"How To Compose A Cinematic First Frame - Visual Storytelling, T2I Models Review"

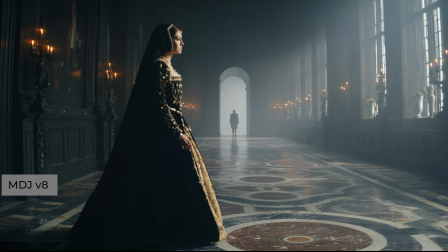498s
Midjourney V8, rank High Compliance. Midjourney performs significantly better here,
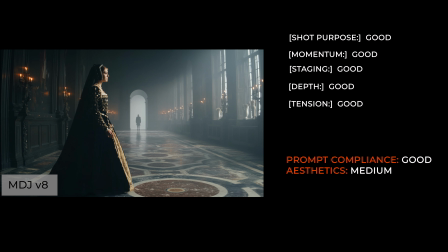505s
successfully rendering the scale difference and emotional distance through accurate full-body staging. We see good momentum, a slow, deliberate tracking walk. It nailed the emotional distance and highlighted dominance by using leading lines to execute depth.
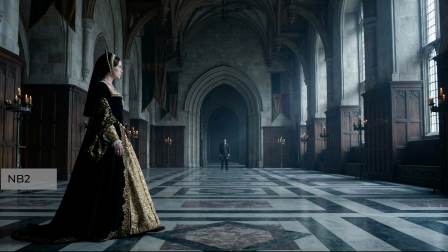522s
It looks like Nano Banana 2 won again. Let me remind you, this is an unsponsored review.
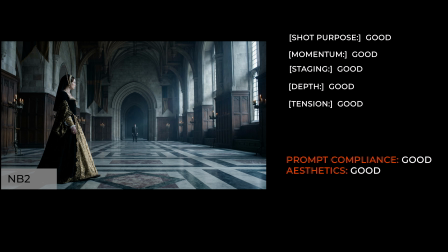528s
Nano Banana 2, rank Superior Compliance. It flawlessly executes the full body constraint, extreme Z-axis, and deep focus to realize the requested psychological weight. Each element is strictly adhered to, and the result is both prompt compliant and aesthetically stunning.
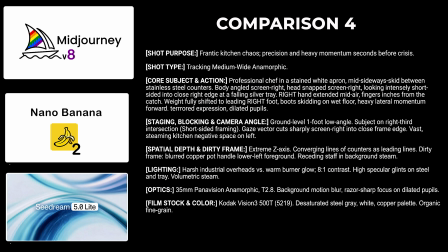548s
And the final example. Scene 4, Frantic Kitchen.
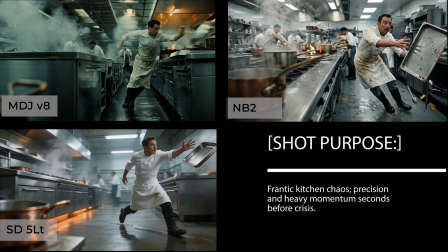553s
The purpose? To capture frantic kitchen chaos and the precise heavy momentum of the split seconds before a crisis.
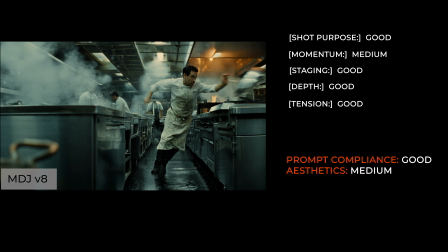561s
Midjourney V8, rank Moderate Compliance. I've noticed that when Midjourney is asked for high-octane momentum, it often uses too much blur, making the image questionable for filmmaking use.
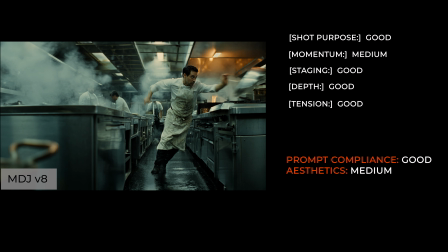577s
Many elements are well executed here: depth, the dirty frame pot, and great leading lines. Even the terror in the hero's eyes is convincing. However, the overwhelming blur on his arms and the tray is distracting.
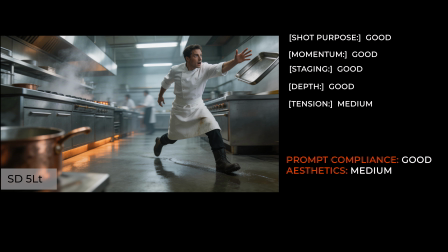591s
Seedream V8, Lite, rank high compliance. It maps the spatial layout and depth perfectly, while the chef's clean apron and mild expression slightly dull the requested chaos. The posture and short-sided framing are well executed, and the blurred copper pot anchors the extreme Z-axis.
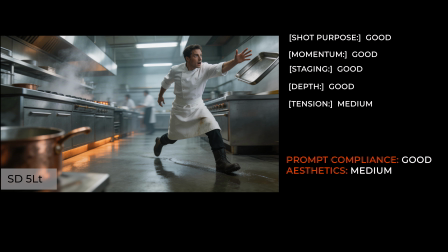611s
However, the tension could be higher. I don't see enough raw panic, and the face looks plastic again.
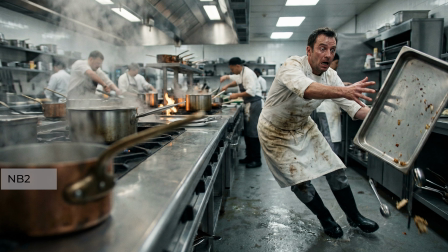617s
Nano Banana 2 got it perfectly right. Again, Nano Banana 2 ranks superior compliance.
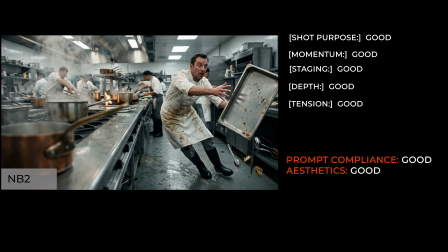623s
It completely nails the kinetic skid, environmental interaction, and terrified expression. The chef's apron is stained as requested, and the momentum is fantastic.
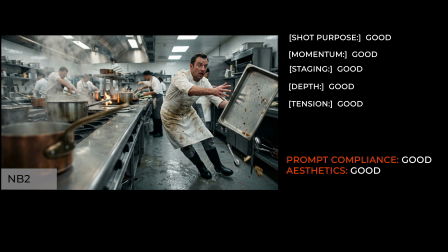634s
You can practically feel the skid. The tension is spot on. Dilated pupils and physical imbalance make the crisis feel immediate.
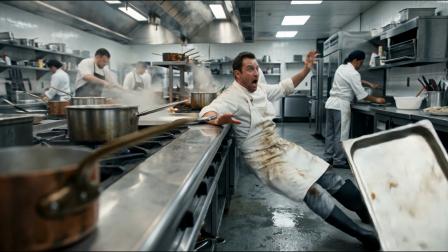The verdict. In this video, I wanted to highlight the absolute importance of choosing the right image generation model when composing the first frames for your shots. What you want is a model that precisely follows your DP cinematography prompt, not just the one that makes the prettiest pictures. Obviously, the holy grail is an image model generating frames that are both perfectly aligned with the prompt and visually spectacular. So, which image generator should you choose for the job? Let me think. With its 8th version, Midjourney continues its legacy of producing unmatchable, atmospheric, painting-like images that practically beg to be printed on fine Hahnemühle paper, framed and hung proudly on the wall. But we have to remember that we aren't just here for beautiful images. We need precise first frames that fit our scenes and deliver the exact meaning we want each shot to convey. When asked to strictly follow a prompt, Midjourney version 8 often struggles and fails to deliver what I actually asked for. It's a generate and praise situation. That's disappointing, as version 8 is frequently praised for understanding and following prompts better than version 7.